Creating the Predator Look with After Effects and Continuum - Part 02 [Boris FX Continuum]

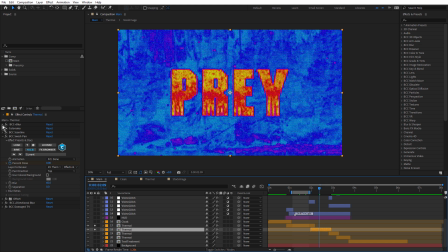It's just slightly larger text and a few minor adjustments. For BCC+Blur, rather than 25, I've dropped that down to 8. So there's a little bit of blur in there. If I take that out completely, you can see it's too sharp.
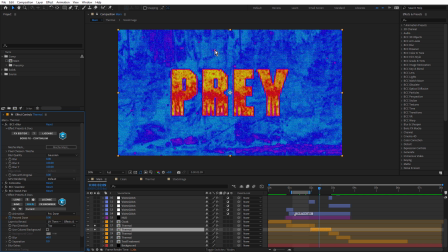And you may notice also that after decreasing that blur, we can see some warmth in the particles and also a little bit in the background as well. And I would prefer those blue, so that probably needs a little bit of adjustment, but we'll leave it for now.
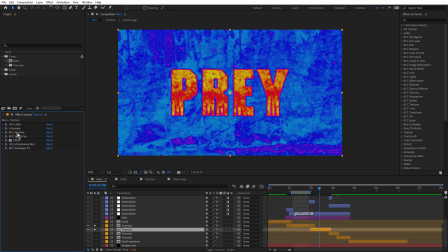And beneath that, we have Colorama Scanline as per before, and we have a different transition, Swish Pan. We've got the offset and the directional blur and the damaged TV. We'll talk about these three in a moment. Going to solo the next layer.
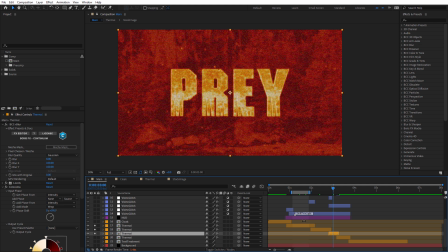So the main difference with this one and the previous ones is that this is using a different output cycle. And the output for this one is one of my favorite output cycles for Colorama, Fire. And I put levels before that just to increase the contrast.
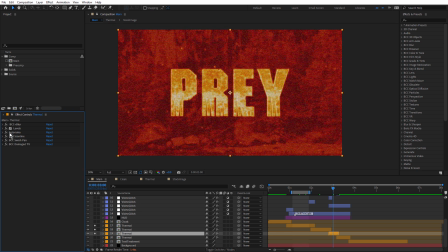Makes it a bit brighter, and the resulting Colorama look is just a little bit better, I think.
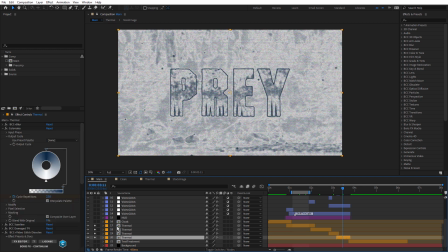The next one is also using Colorama, and the output cycle for this one was Solarize Gray. But you can see I actually changed the black to a blue. And I've added a couple of keyframes for cycle repetitions. Let's just solo that one.
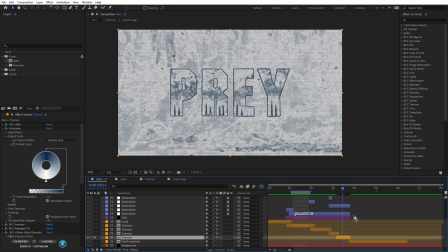If I press Ctrl-Alt-B with this layer selected, you can see it adjusts the work area to that layer.
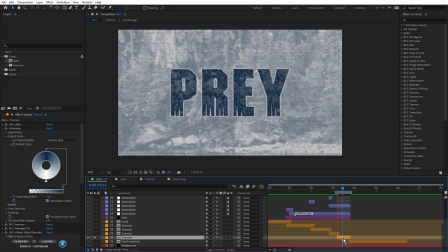Now press 0 just to do a quick RAM preview. And now you can see it more clearly.
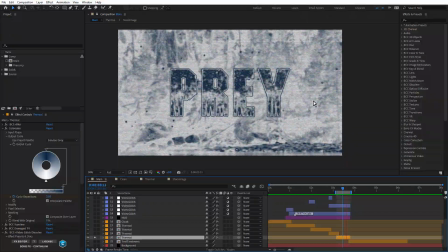See how it's cycling through those repetitions? And it's making that look a little bit more interesting. And the last one in the stack is text treatment.
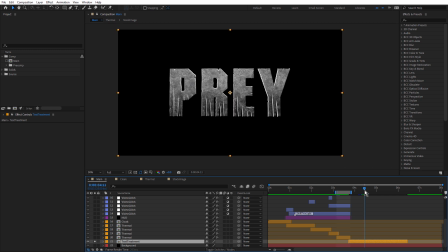And we've already looked at the text treatment comp. You can see this is just the base text treatment with no effects applied.
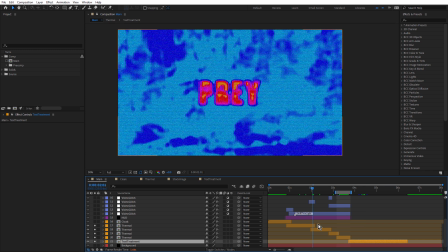All right, so that's the treatment for the thermal look. Now let's look at the transitions. So the cloak layer has a linear wipe. So we'll focus on these two first.
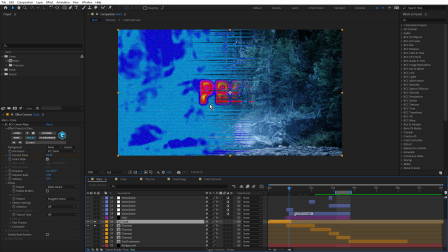Now for this one, I've used a linear wipe, but notice how it's all broken up. This is BCC Linear Wipe, and I like this wipe because it has, under extras, this pattern option.
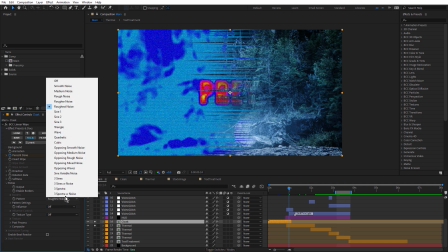And I've chosen roughest noise. There's a few different options in there you can choose from.
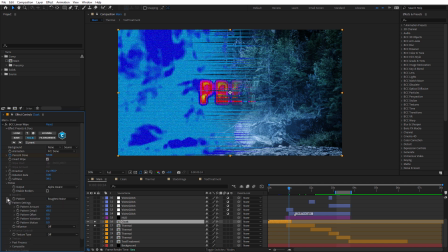Once you've chosen a pattern, you can just twirl open pattern settings, and you can adjust these. So I'm just going to play with the amount and the detail.
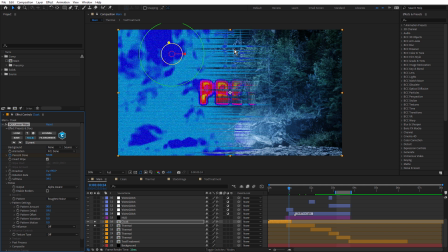So this just made this look a little more aggressive, I guess, just a little more interesting rather than a straight or a feathered line. So that wipes cloak off and wipes thermal vision on.
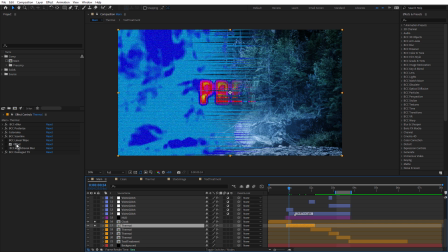Remember, for the thermal layer, I've used offset and BCC+Directional Blur. So let me just turn offset on. And see how that shifts the layer left? It's a really simple effect.
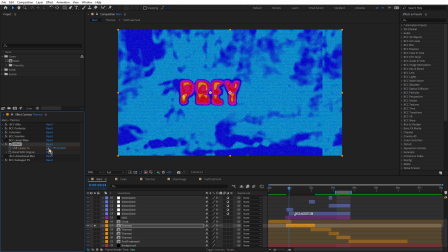It only has two options, Shift Center to and Blend with Original. And I've used Shift Center to just to slide the layer slightly left. But notice when it's offset, it actually repeats the layer. So you don't get any transparency. If I was to use the position transform property, then I would have,
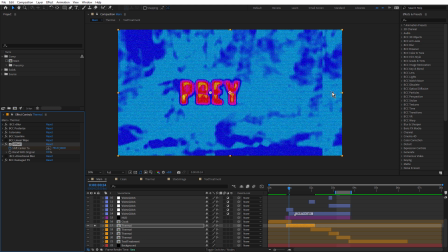transparency here, and I'd have to use something like reptile or motion tile to fill that up. So this is just a really nice way just to slide that text into place and just make it look a little more dynamic and a little more interesting. And to blur that, I've just used BCC+Directional Blur. Just a nice high quality and fast blur.
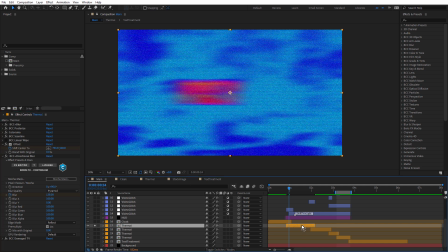If we hit the U key, you can see there's a few keyframes there. So there's the Shift Center to keyframes and the blur amount keyframes for directional blur.
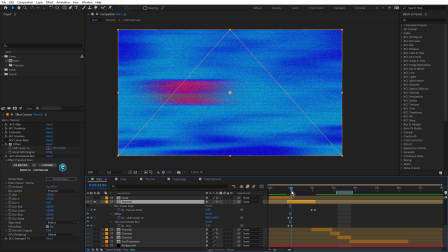So it just slides into place with this sort of faked motion blur. And that also has the secondary function of hiding that seam that was created by the offset effect.
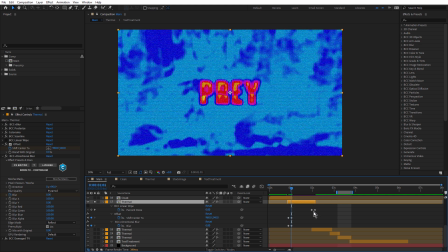And notice these two keyframes here.